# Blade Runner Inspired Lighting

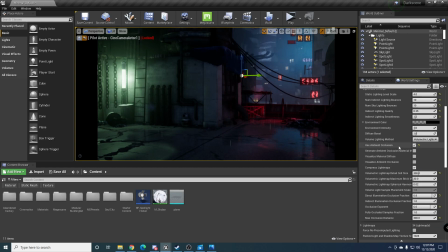235s
So here I used ambient occlusion, and I changed this value occlusion exponent to 6 just so I get it gives a better contrast,
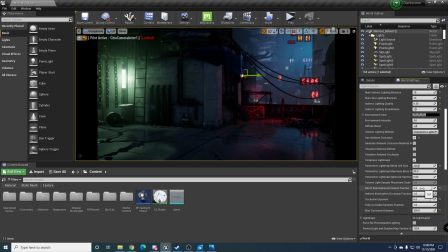247s
and I changed this direct illumination occlusion fraction to 0.8 so I have more darker shadows happening between the two surfaces. And I also changed this distance to 300
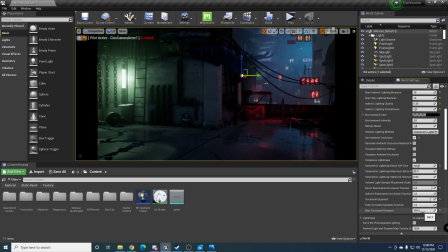263s
because I just was tweaking values and I found this looked kind of right. Um, and over here in my light mask settings, I've given a static lighting level as 4. So if your static lighting level is 4, your indirect lighting quantity should be
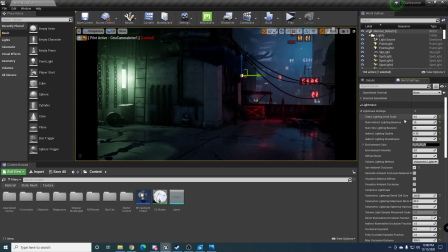285s
the when you multiply static level lighting scale with your indirect lighting quality, it should always equal to 1. That's like a tip to keep in mind. So that's why this is 4 and this is 0.2.
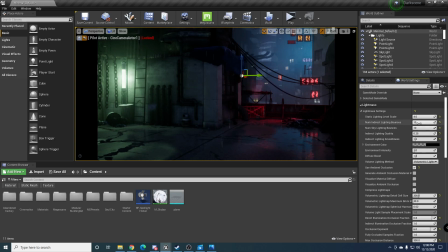298s
My indirect lighting smoothness, I increased this to 1.2, and I wanted to get 10 bounces and 10 bounces in both of these, um, just for better lighting quality. And it's advised to do these at the later stages so build times don't increase,
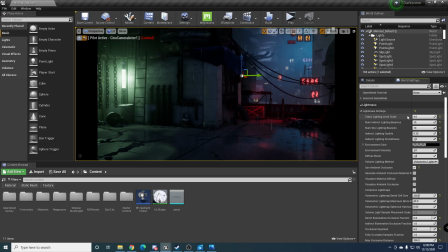314s
because you will have these really increase your build times. Um, and another thing I did was to get nicer ambient occlusion was in global post-processing volume.
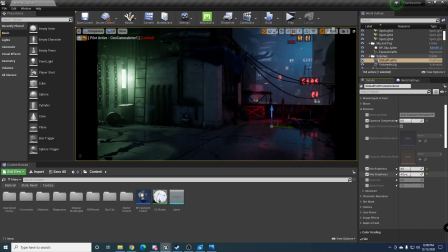328s
Oh yeah, I did change my exposure and stuff because this was the exposure that I wanted. I didn't want it to be too dark or too bright, so I went with 4 and 4. Um, and if I go to ambient occlusion right here, I've changed the values of ambient occlusion. So this is in post-processing. It's not baked in ambient occlusion.
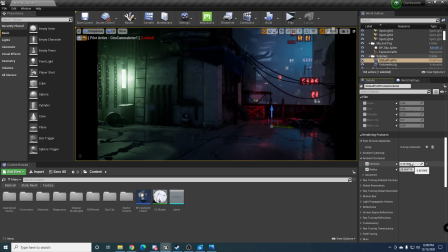345s
It's just how the post-processing um, gives you an ambient occlusion based on the edges. So this value, you can change it and you can visually see what's happening, but for the light mask settings, it's all baked in. Um, and yeah, all my spotlights and point lights are
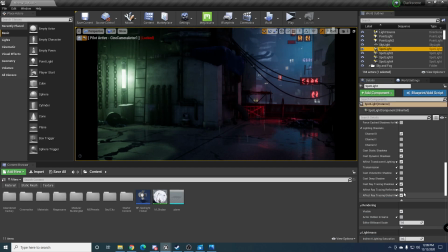366s
stationary because I wanted stationary volumetric scattering to go on. As you can see, yeah, I've given like 70 and stuff, so I got some of this volumetric fog happening right over here and here. So yeah, that's what I implemented.
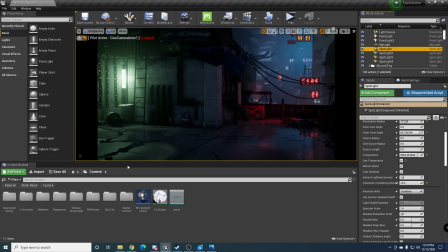383s
And so I guess another thing that I did was use
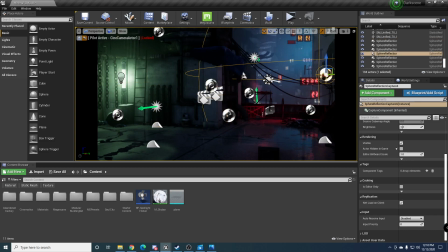390s
reflection sphere captures all over my scene because I have so many metal things going on and I wanted correct reflections to happen on these metal surfaces and these reflective surfaces like the rain. So a tip to keep in mind is to place a lot of sphere
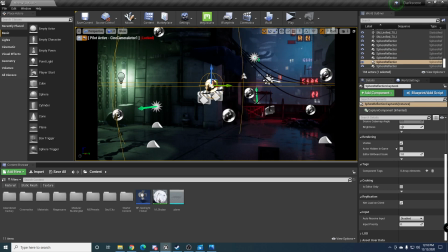408s
reflection captures around and keep one larger reflection capture that covers your whole scene. So you can get accurate reflections. Um, and yeah,
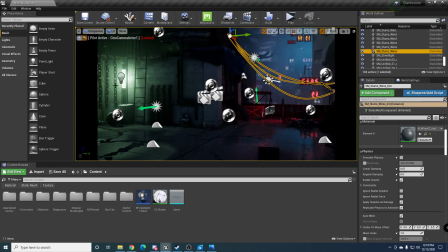424s
I kept all of my wires moving up, stuff movable, obviously, because you can't bake lighting. Oops, what did I just do? Yeah. And yeah, that's pretty much what I did for this portfolio piece.
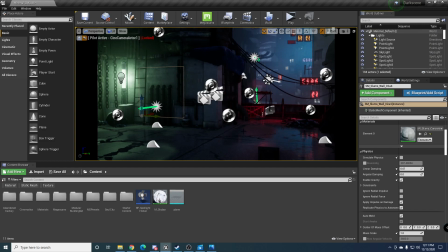445s
Try to create a very lively scene to give that feel of a Blade Runner dystopian environment. Yeah.